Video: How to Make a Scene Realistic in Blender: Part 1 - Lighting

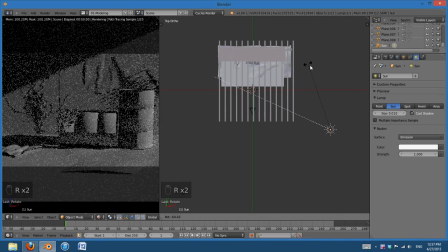And by creating shadows moving across the image, you definitely give it depth.
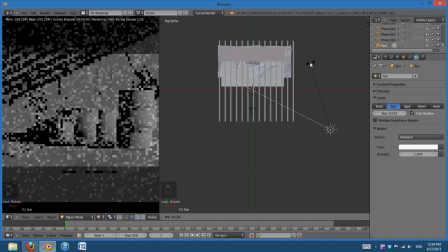So what I'm going to do is rotate it until I think that it's giving it a nice depth. You can see that there are shadows on all of these things there. There's a nice gradient on the barrels, on the wall, even on that paper is much better lit like that.
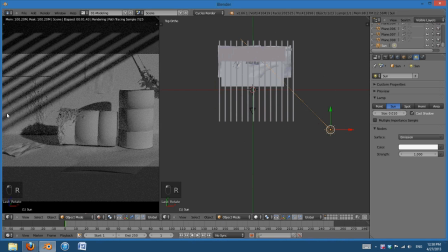So I like that angle, but I also want these bars down here, the kind of slots,
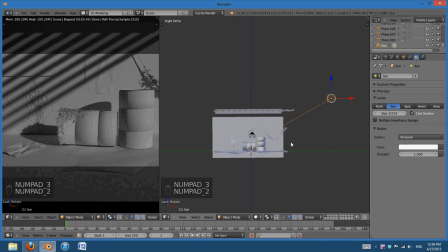I want them to be maybe positioned slightly different, so I can go into
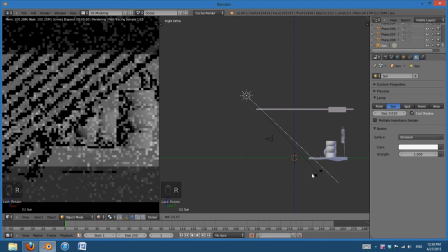side view and just kind of tweak that. Maybe I want them coming over the barrels just a little bit. One thing about just basic composition is that
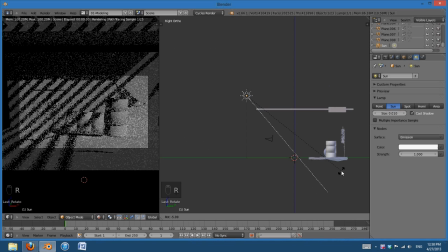you definitely want things overlapping a little bit. It just tends to make it more realistic. So when you're working on realism, try to make things overlap just a little bit and avoid visual tangents.
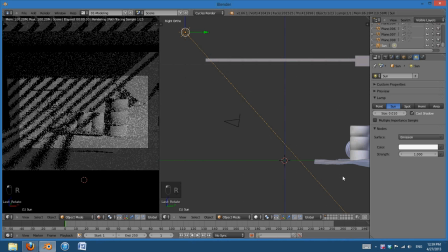You can see that if I rotated this too much this way, that line is like directly intersecting there, making sort of a visual tangent. So I can maybe go a little bit more this way.
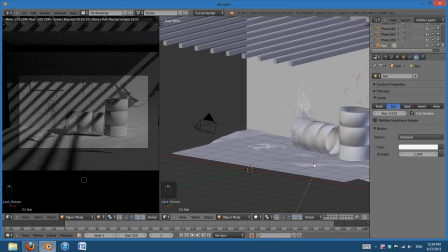Alright, and one thing I can do to make this, well, I'll do that later.
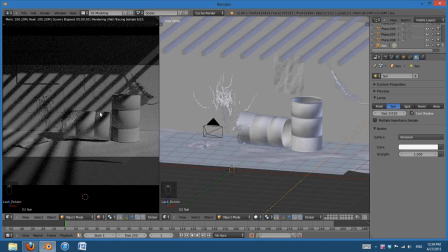Okay, so this gives it a nice depth,
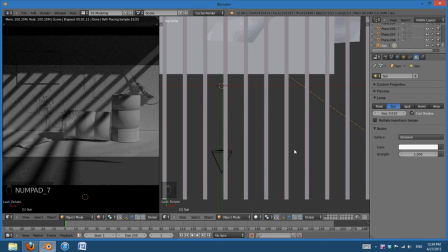but let's see, there's kind of a space between there and the wall. Maybe I want to move it a little bit more that way.
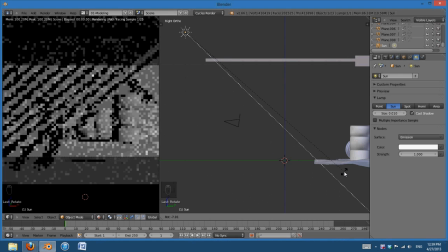Okay, this is just tweaking.
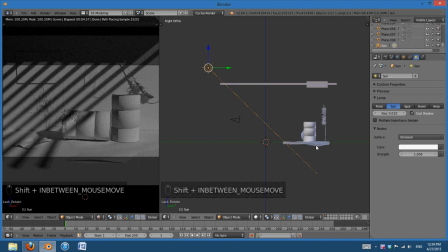One thing that I don't remember if I mentioned is that in this video tutorial, I'm going through the entire process of making a scene realistic. I mean, that's obvious from the title of the video, but just in case you're wondering, this isn't like a necessarily how to make this scene realistic or, all of the,
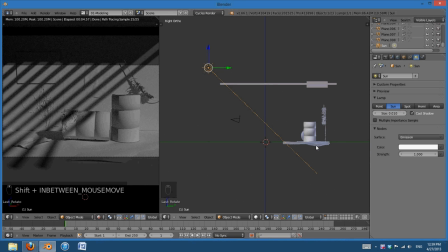bullet point steps to do it. This is more of showing you the process of how I get from, modeling to a realistic scene, and tips and tricks along the way that will really help you avoid trouble and will just make everything a whole lot better.
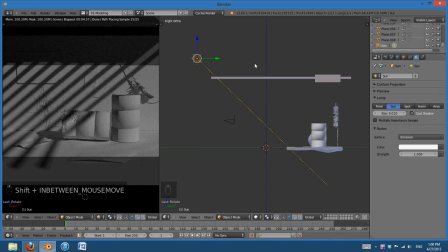And one of those things is doing lighting first, so that when you go ahead and apply the materials, you know how things are going to look and the lighting is already set up. You can definitely do tweaks and stuff later, but getting just the basic setup first is a really good idea.
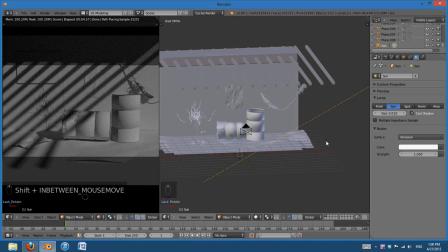Okay, so I think that looks fairly good, but it's too sharp for, a regular daytime scene. It might be that sharp, but I think I want it to soften up a little bit, excuse me.
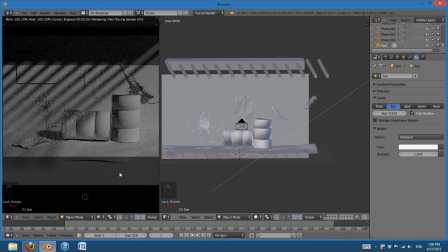So I can change this to maybe 0.025 and just get softer shadows there, and I think that looks a whole lot better.
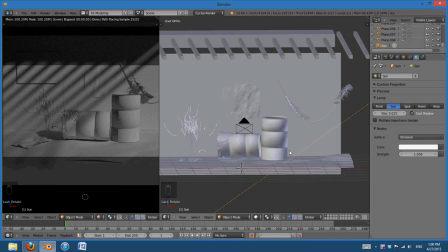There we go, that's looking pretty good. And also what I can do is I can change the color, and if I change this to a little bit more yellow, that's just going to help it look more realistic because it's coming from the sun, and the sun tends to give a yellowish look to things.
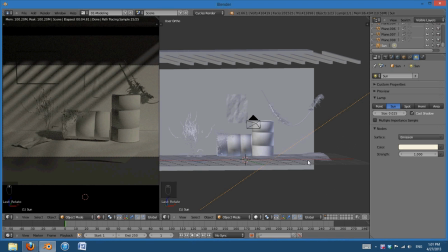Alright, so I think that is enough for the sun. Now I'm going to go and do the fill light.
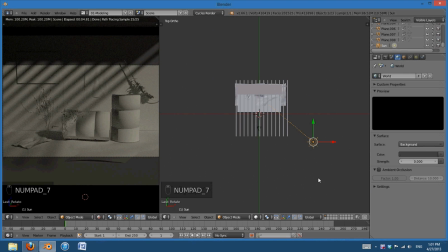If you know 3-point lighting, you have a key light, which is your basic light, usually at an angle from the camera. Then you have a fill light, generally from 90 degrees angle to the camera, and that just kind of fills in the shadows so there's no like straight blacks. It just helps give more depth to the scene.
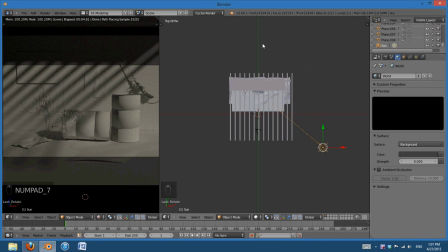But and then you have a rim light, which we'll add in later. But in this case, since it's an outdoor scene, our fill light is going to be the atmosphere itself. So since it's not like an indoor or studio lighting, we can go ahead and add our background
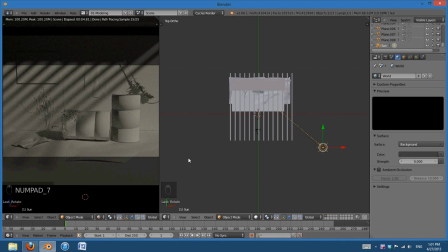color, and that's going to act as our fill light and just kind of fill in those shadows and make it look nice.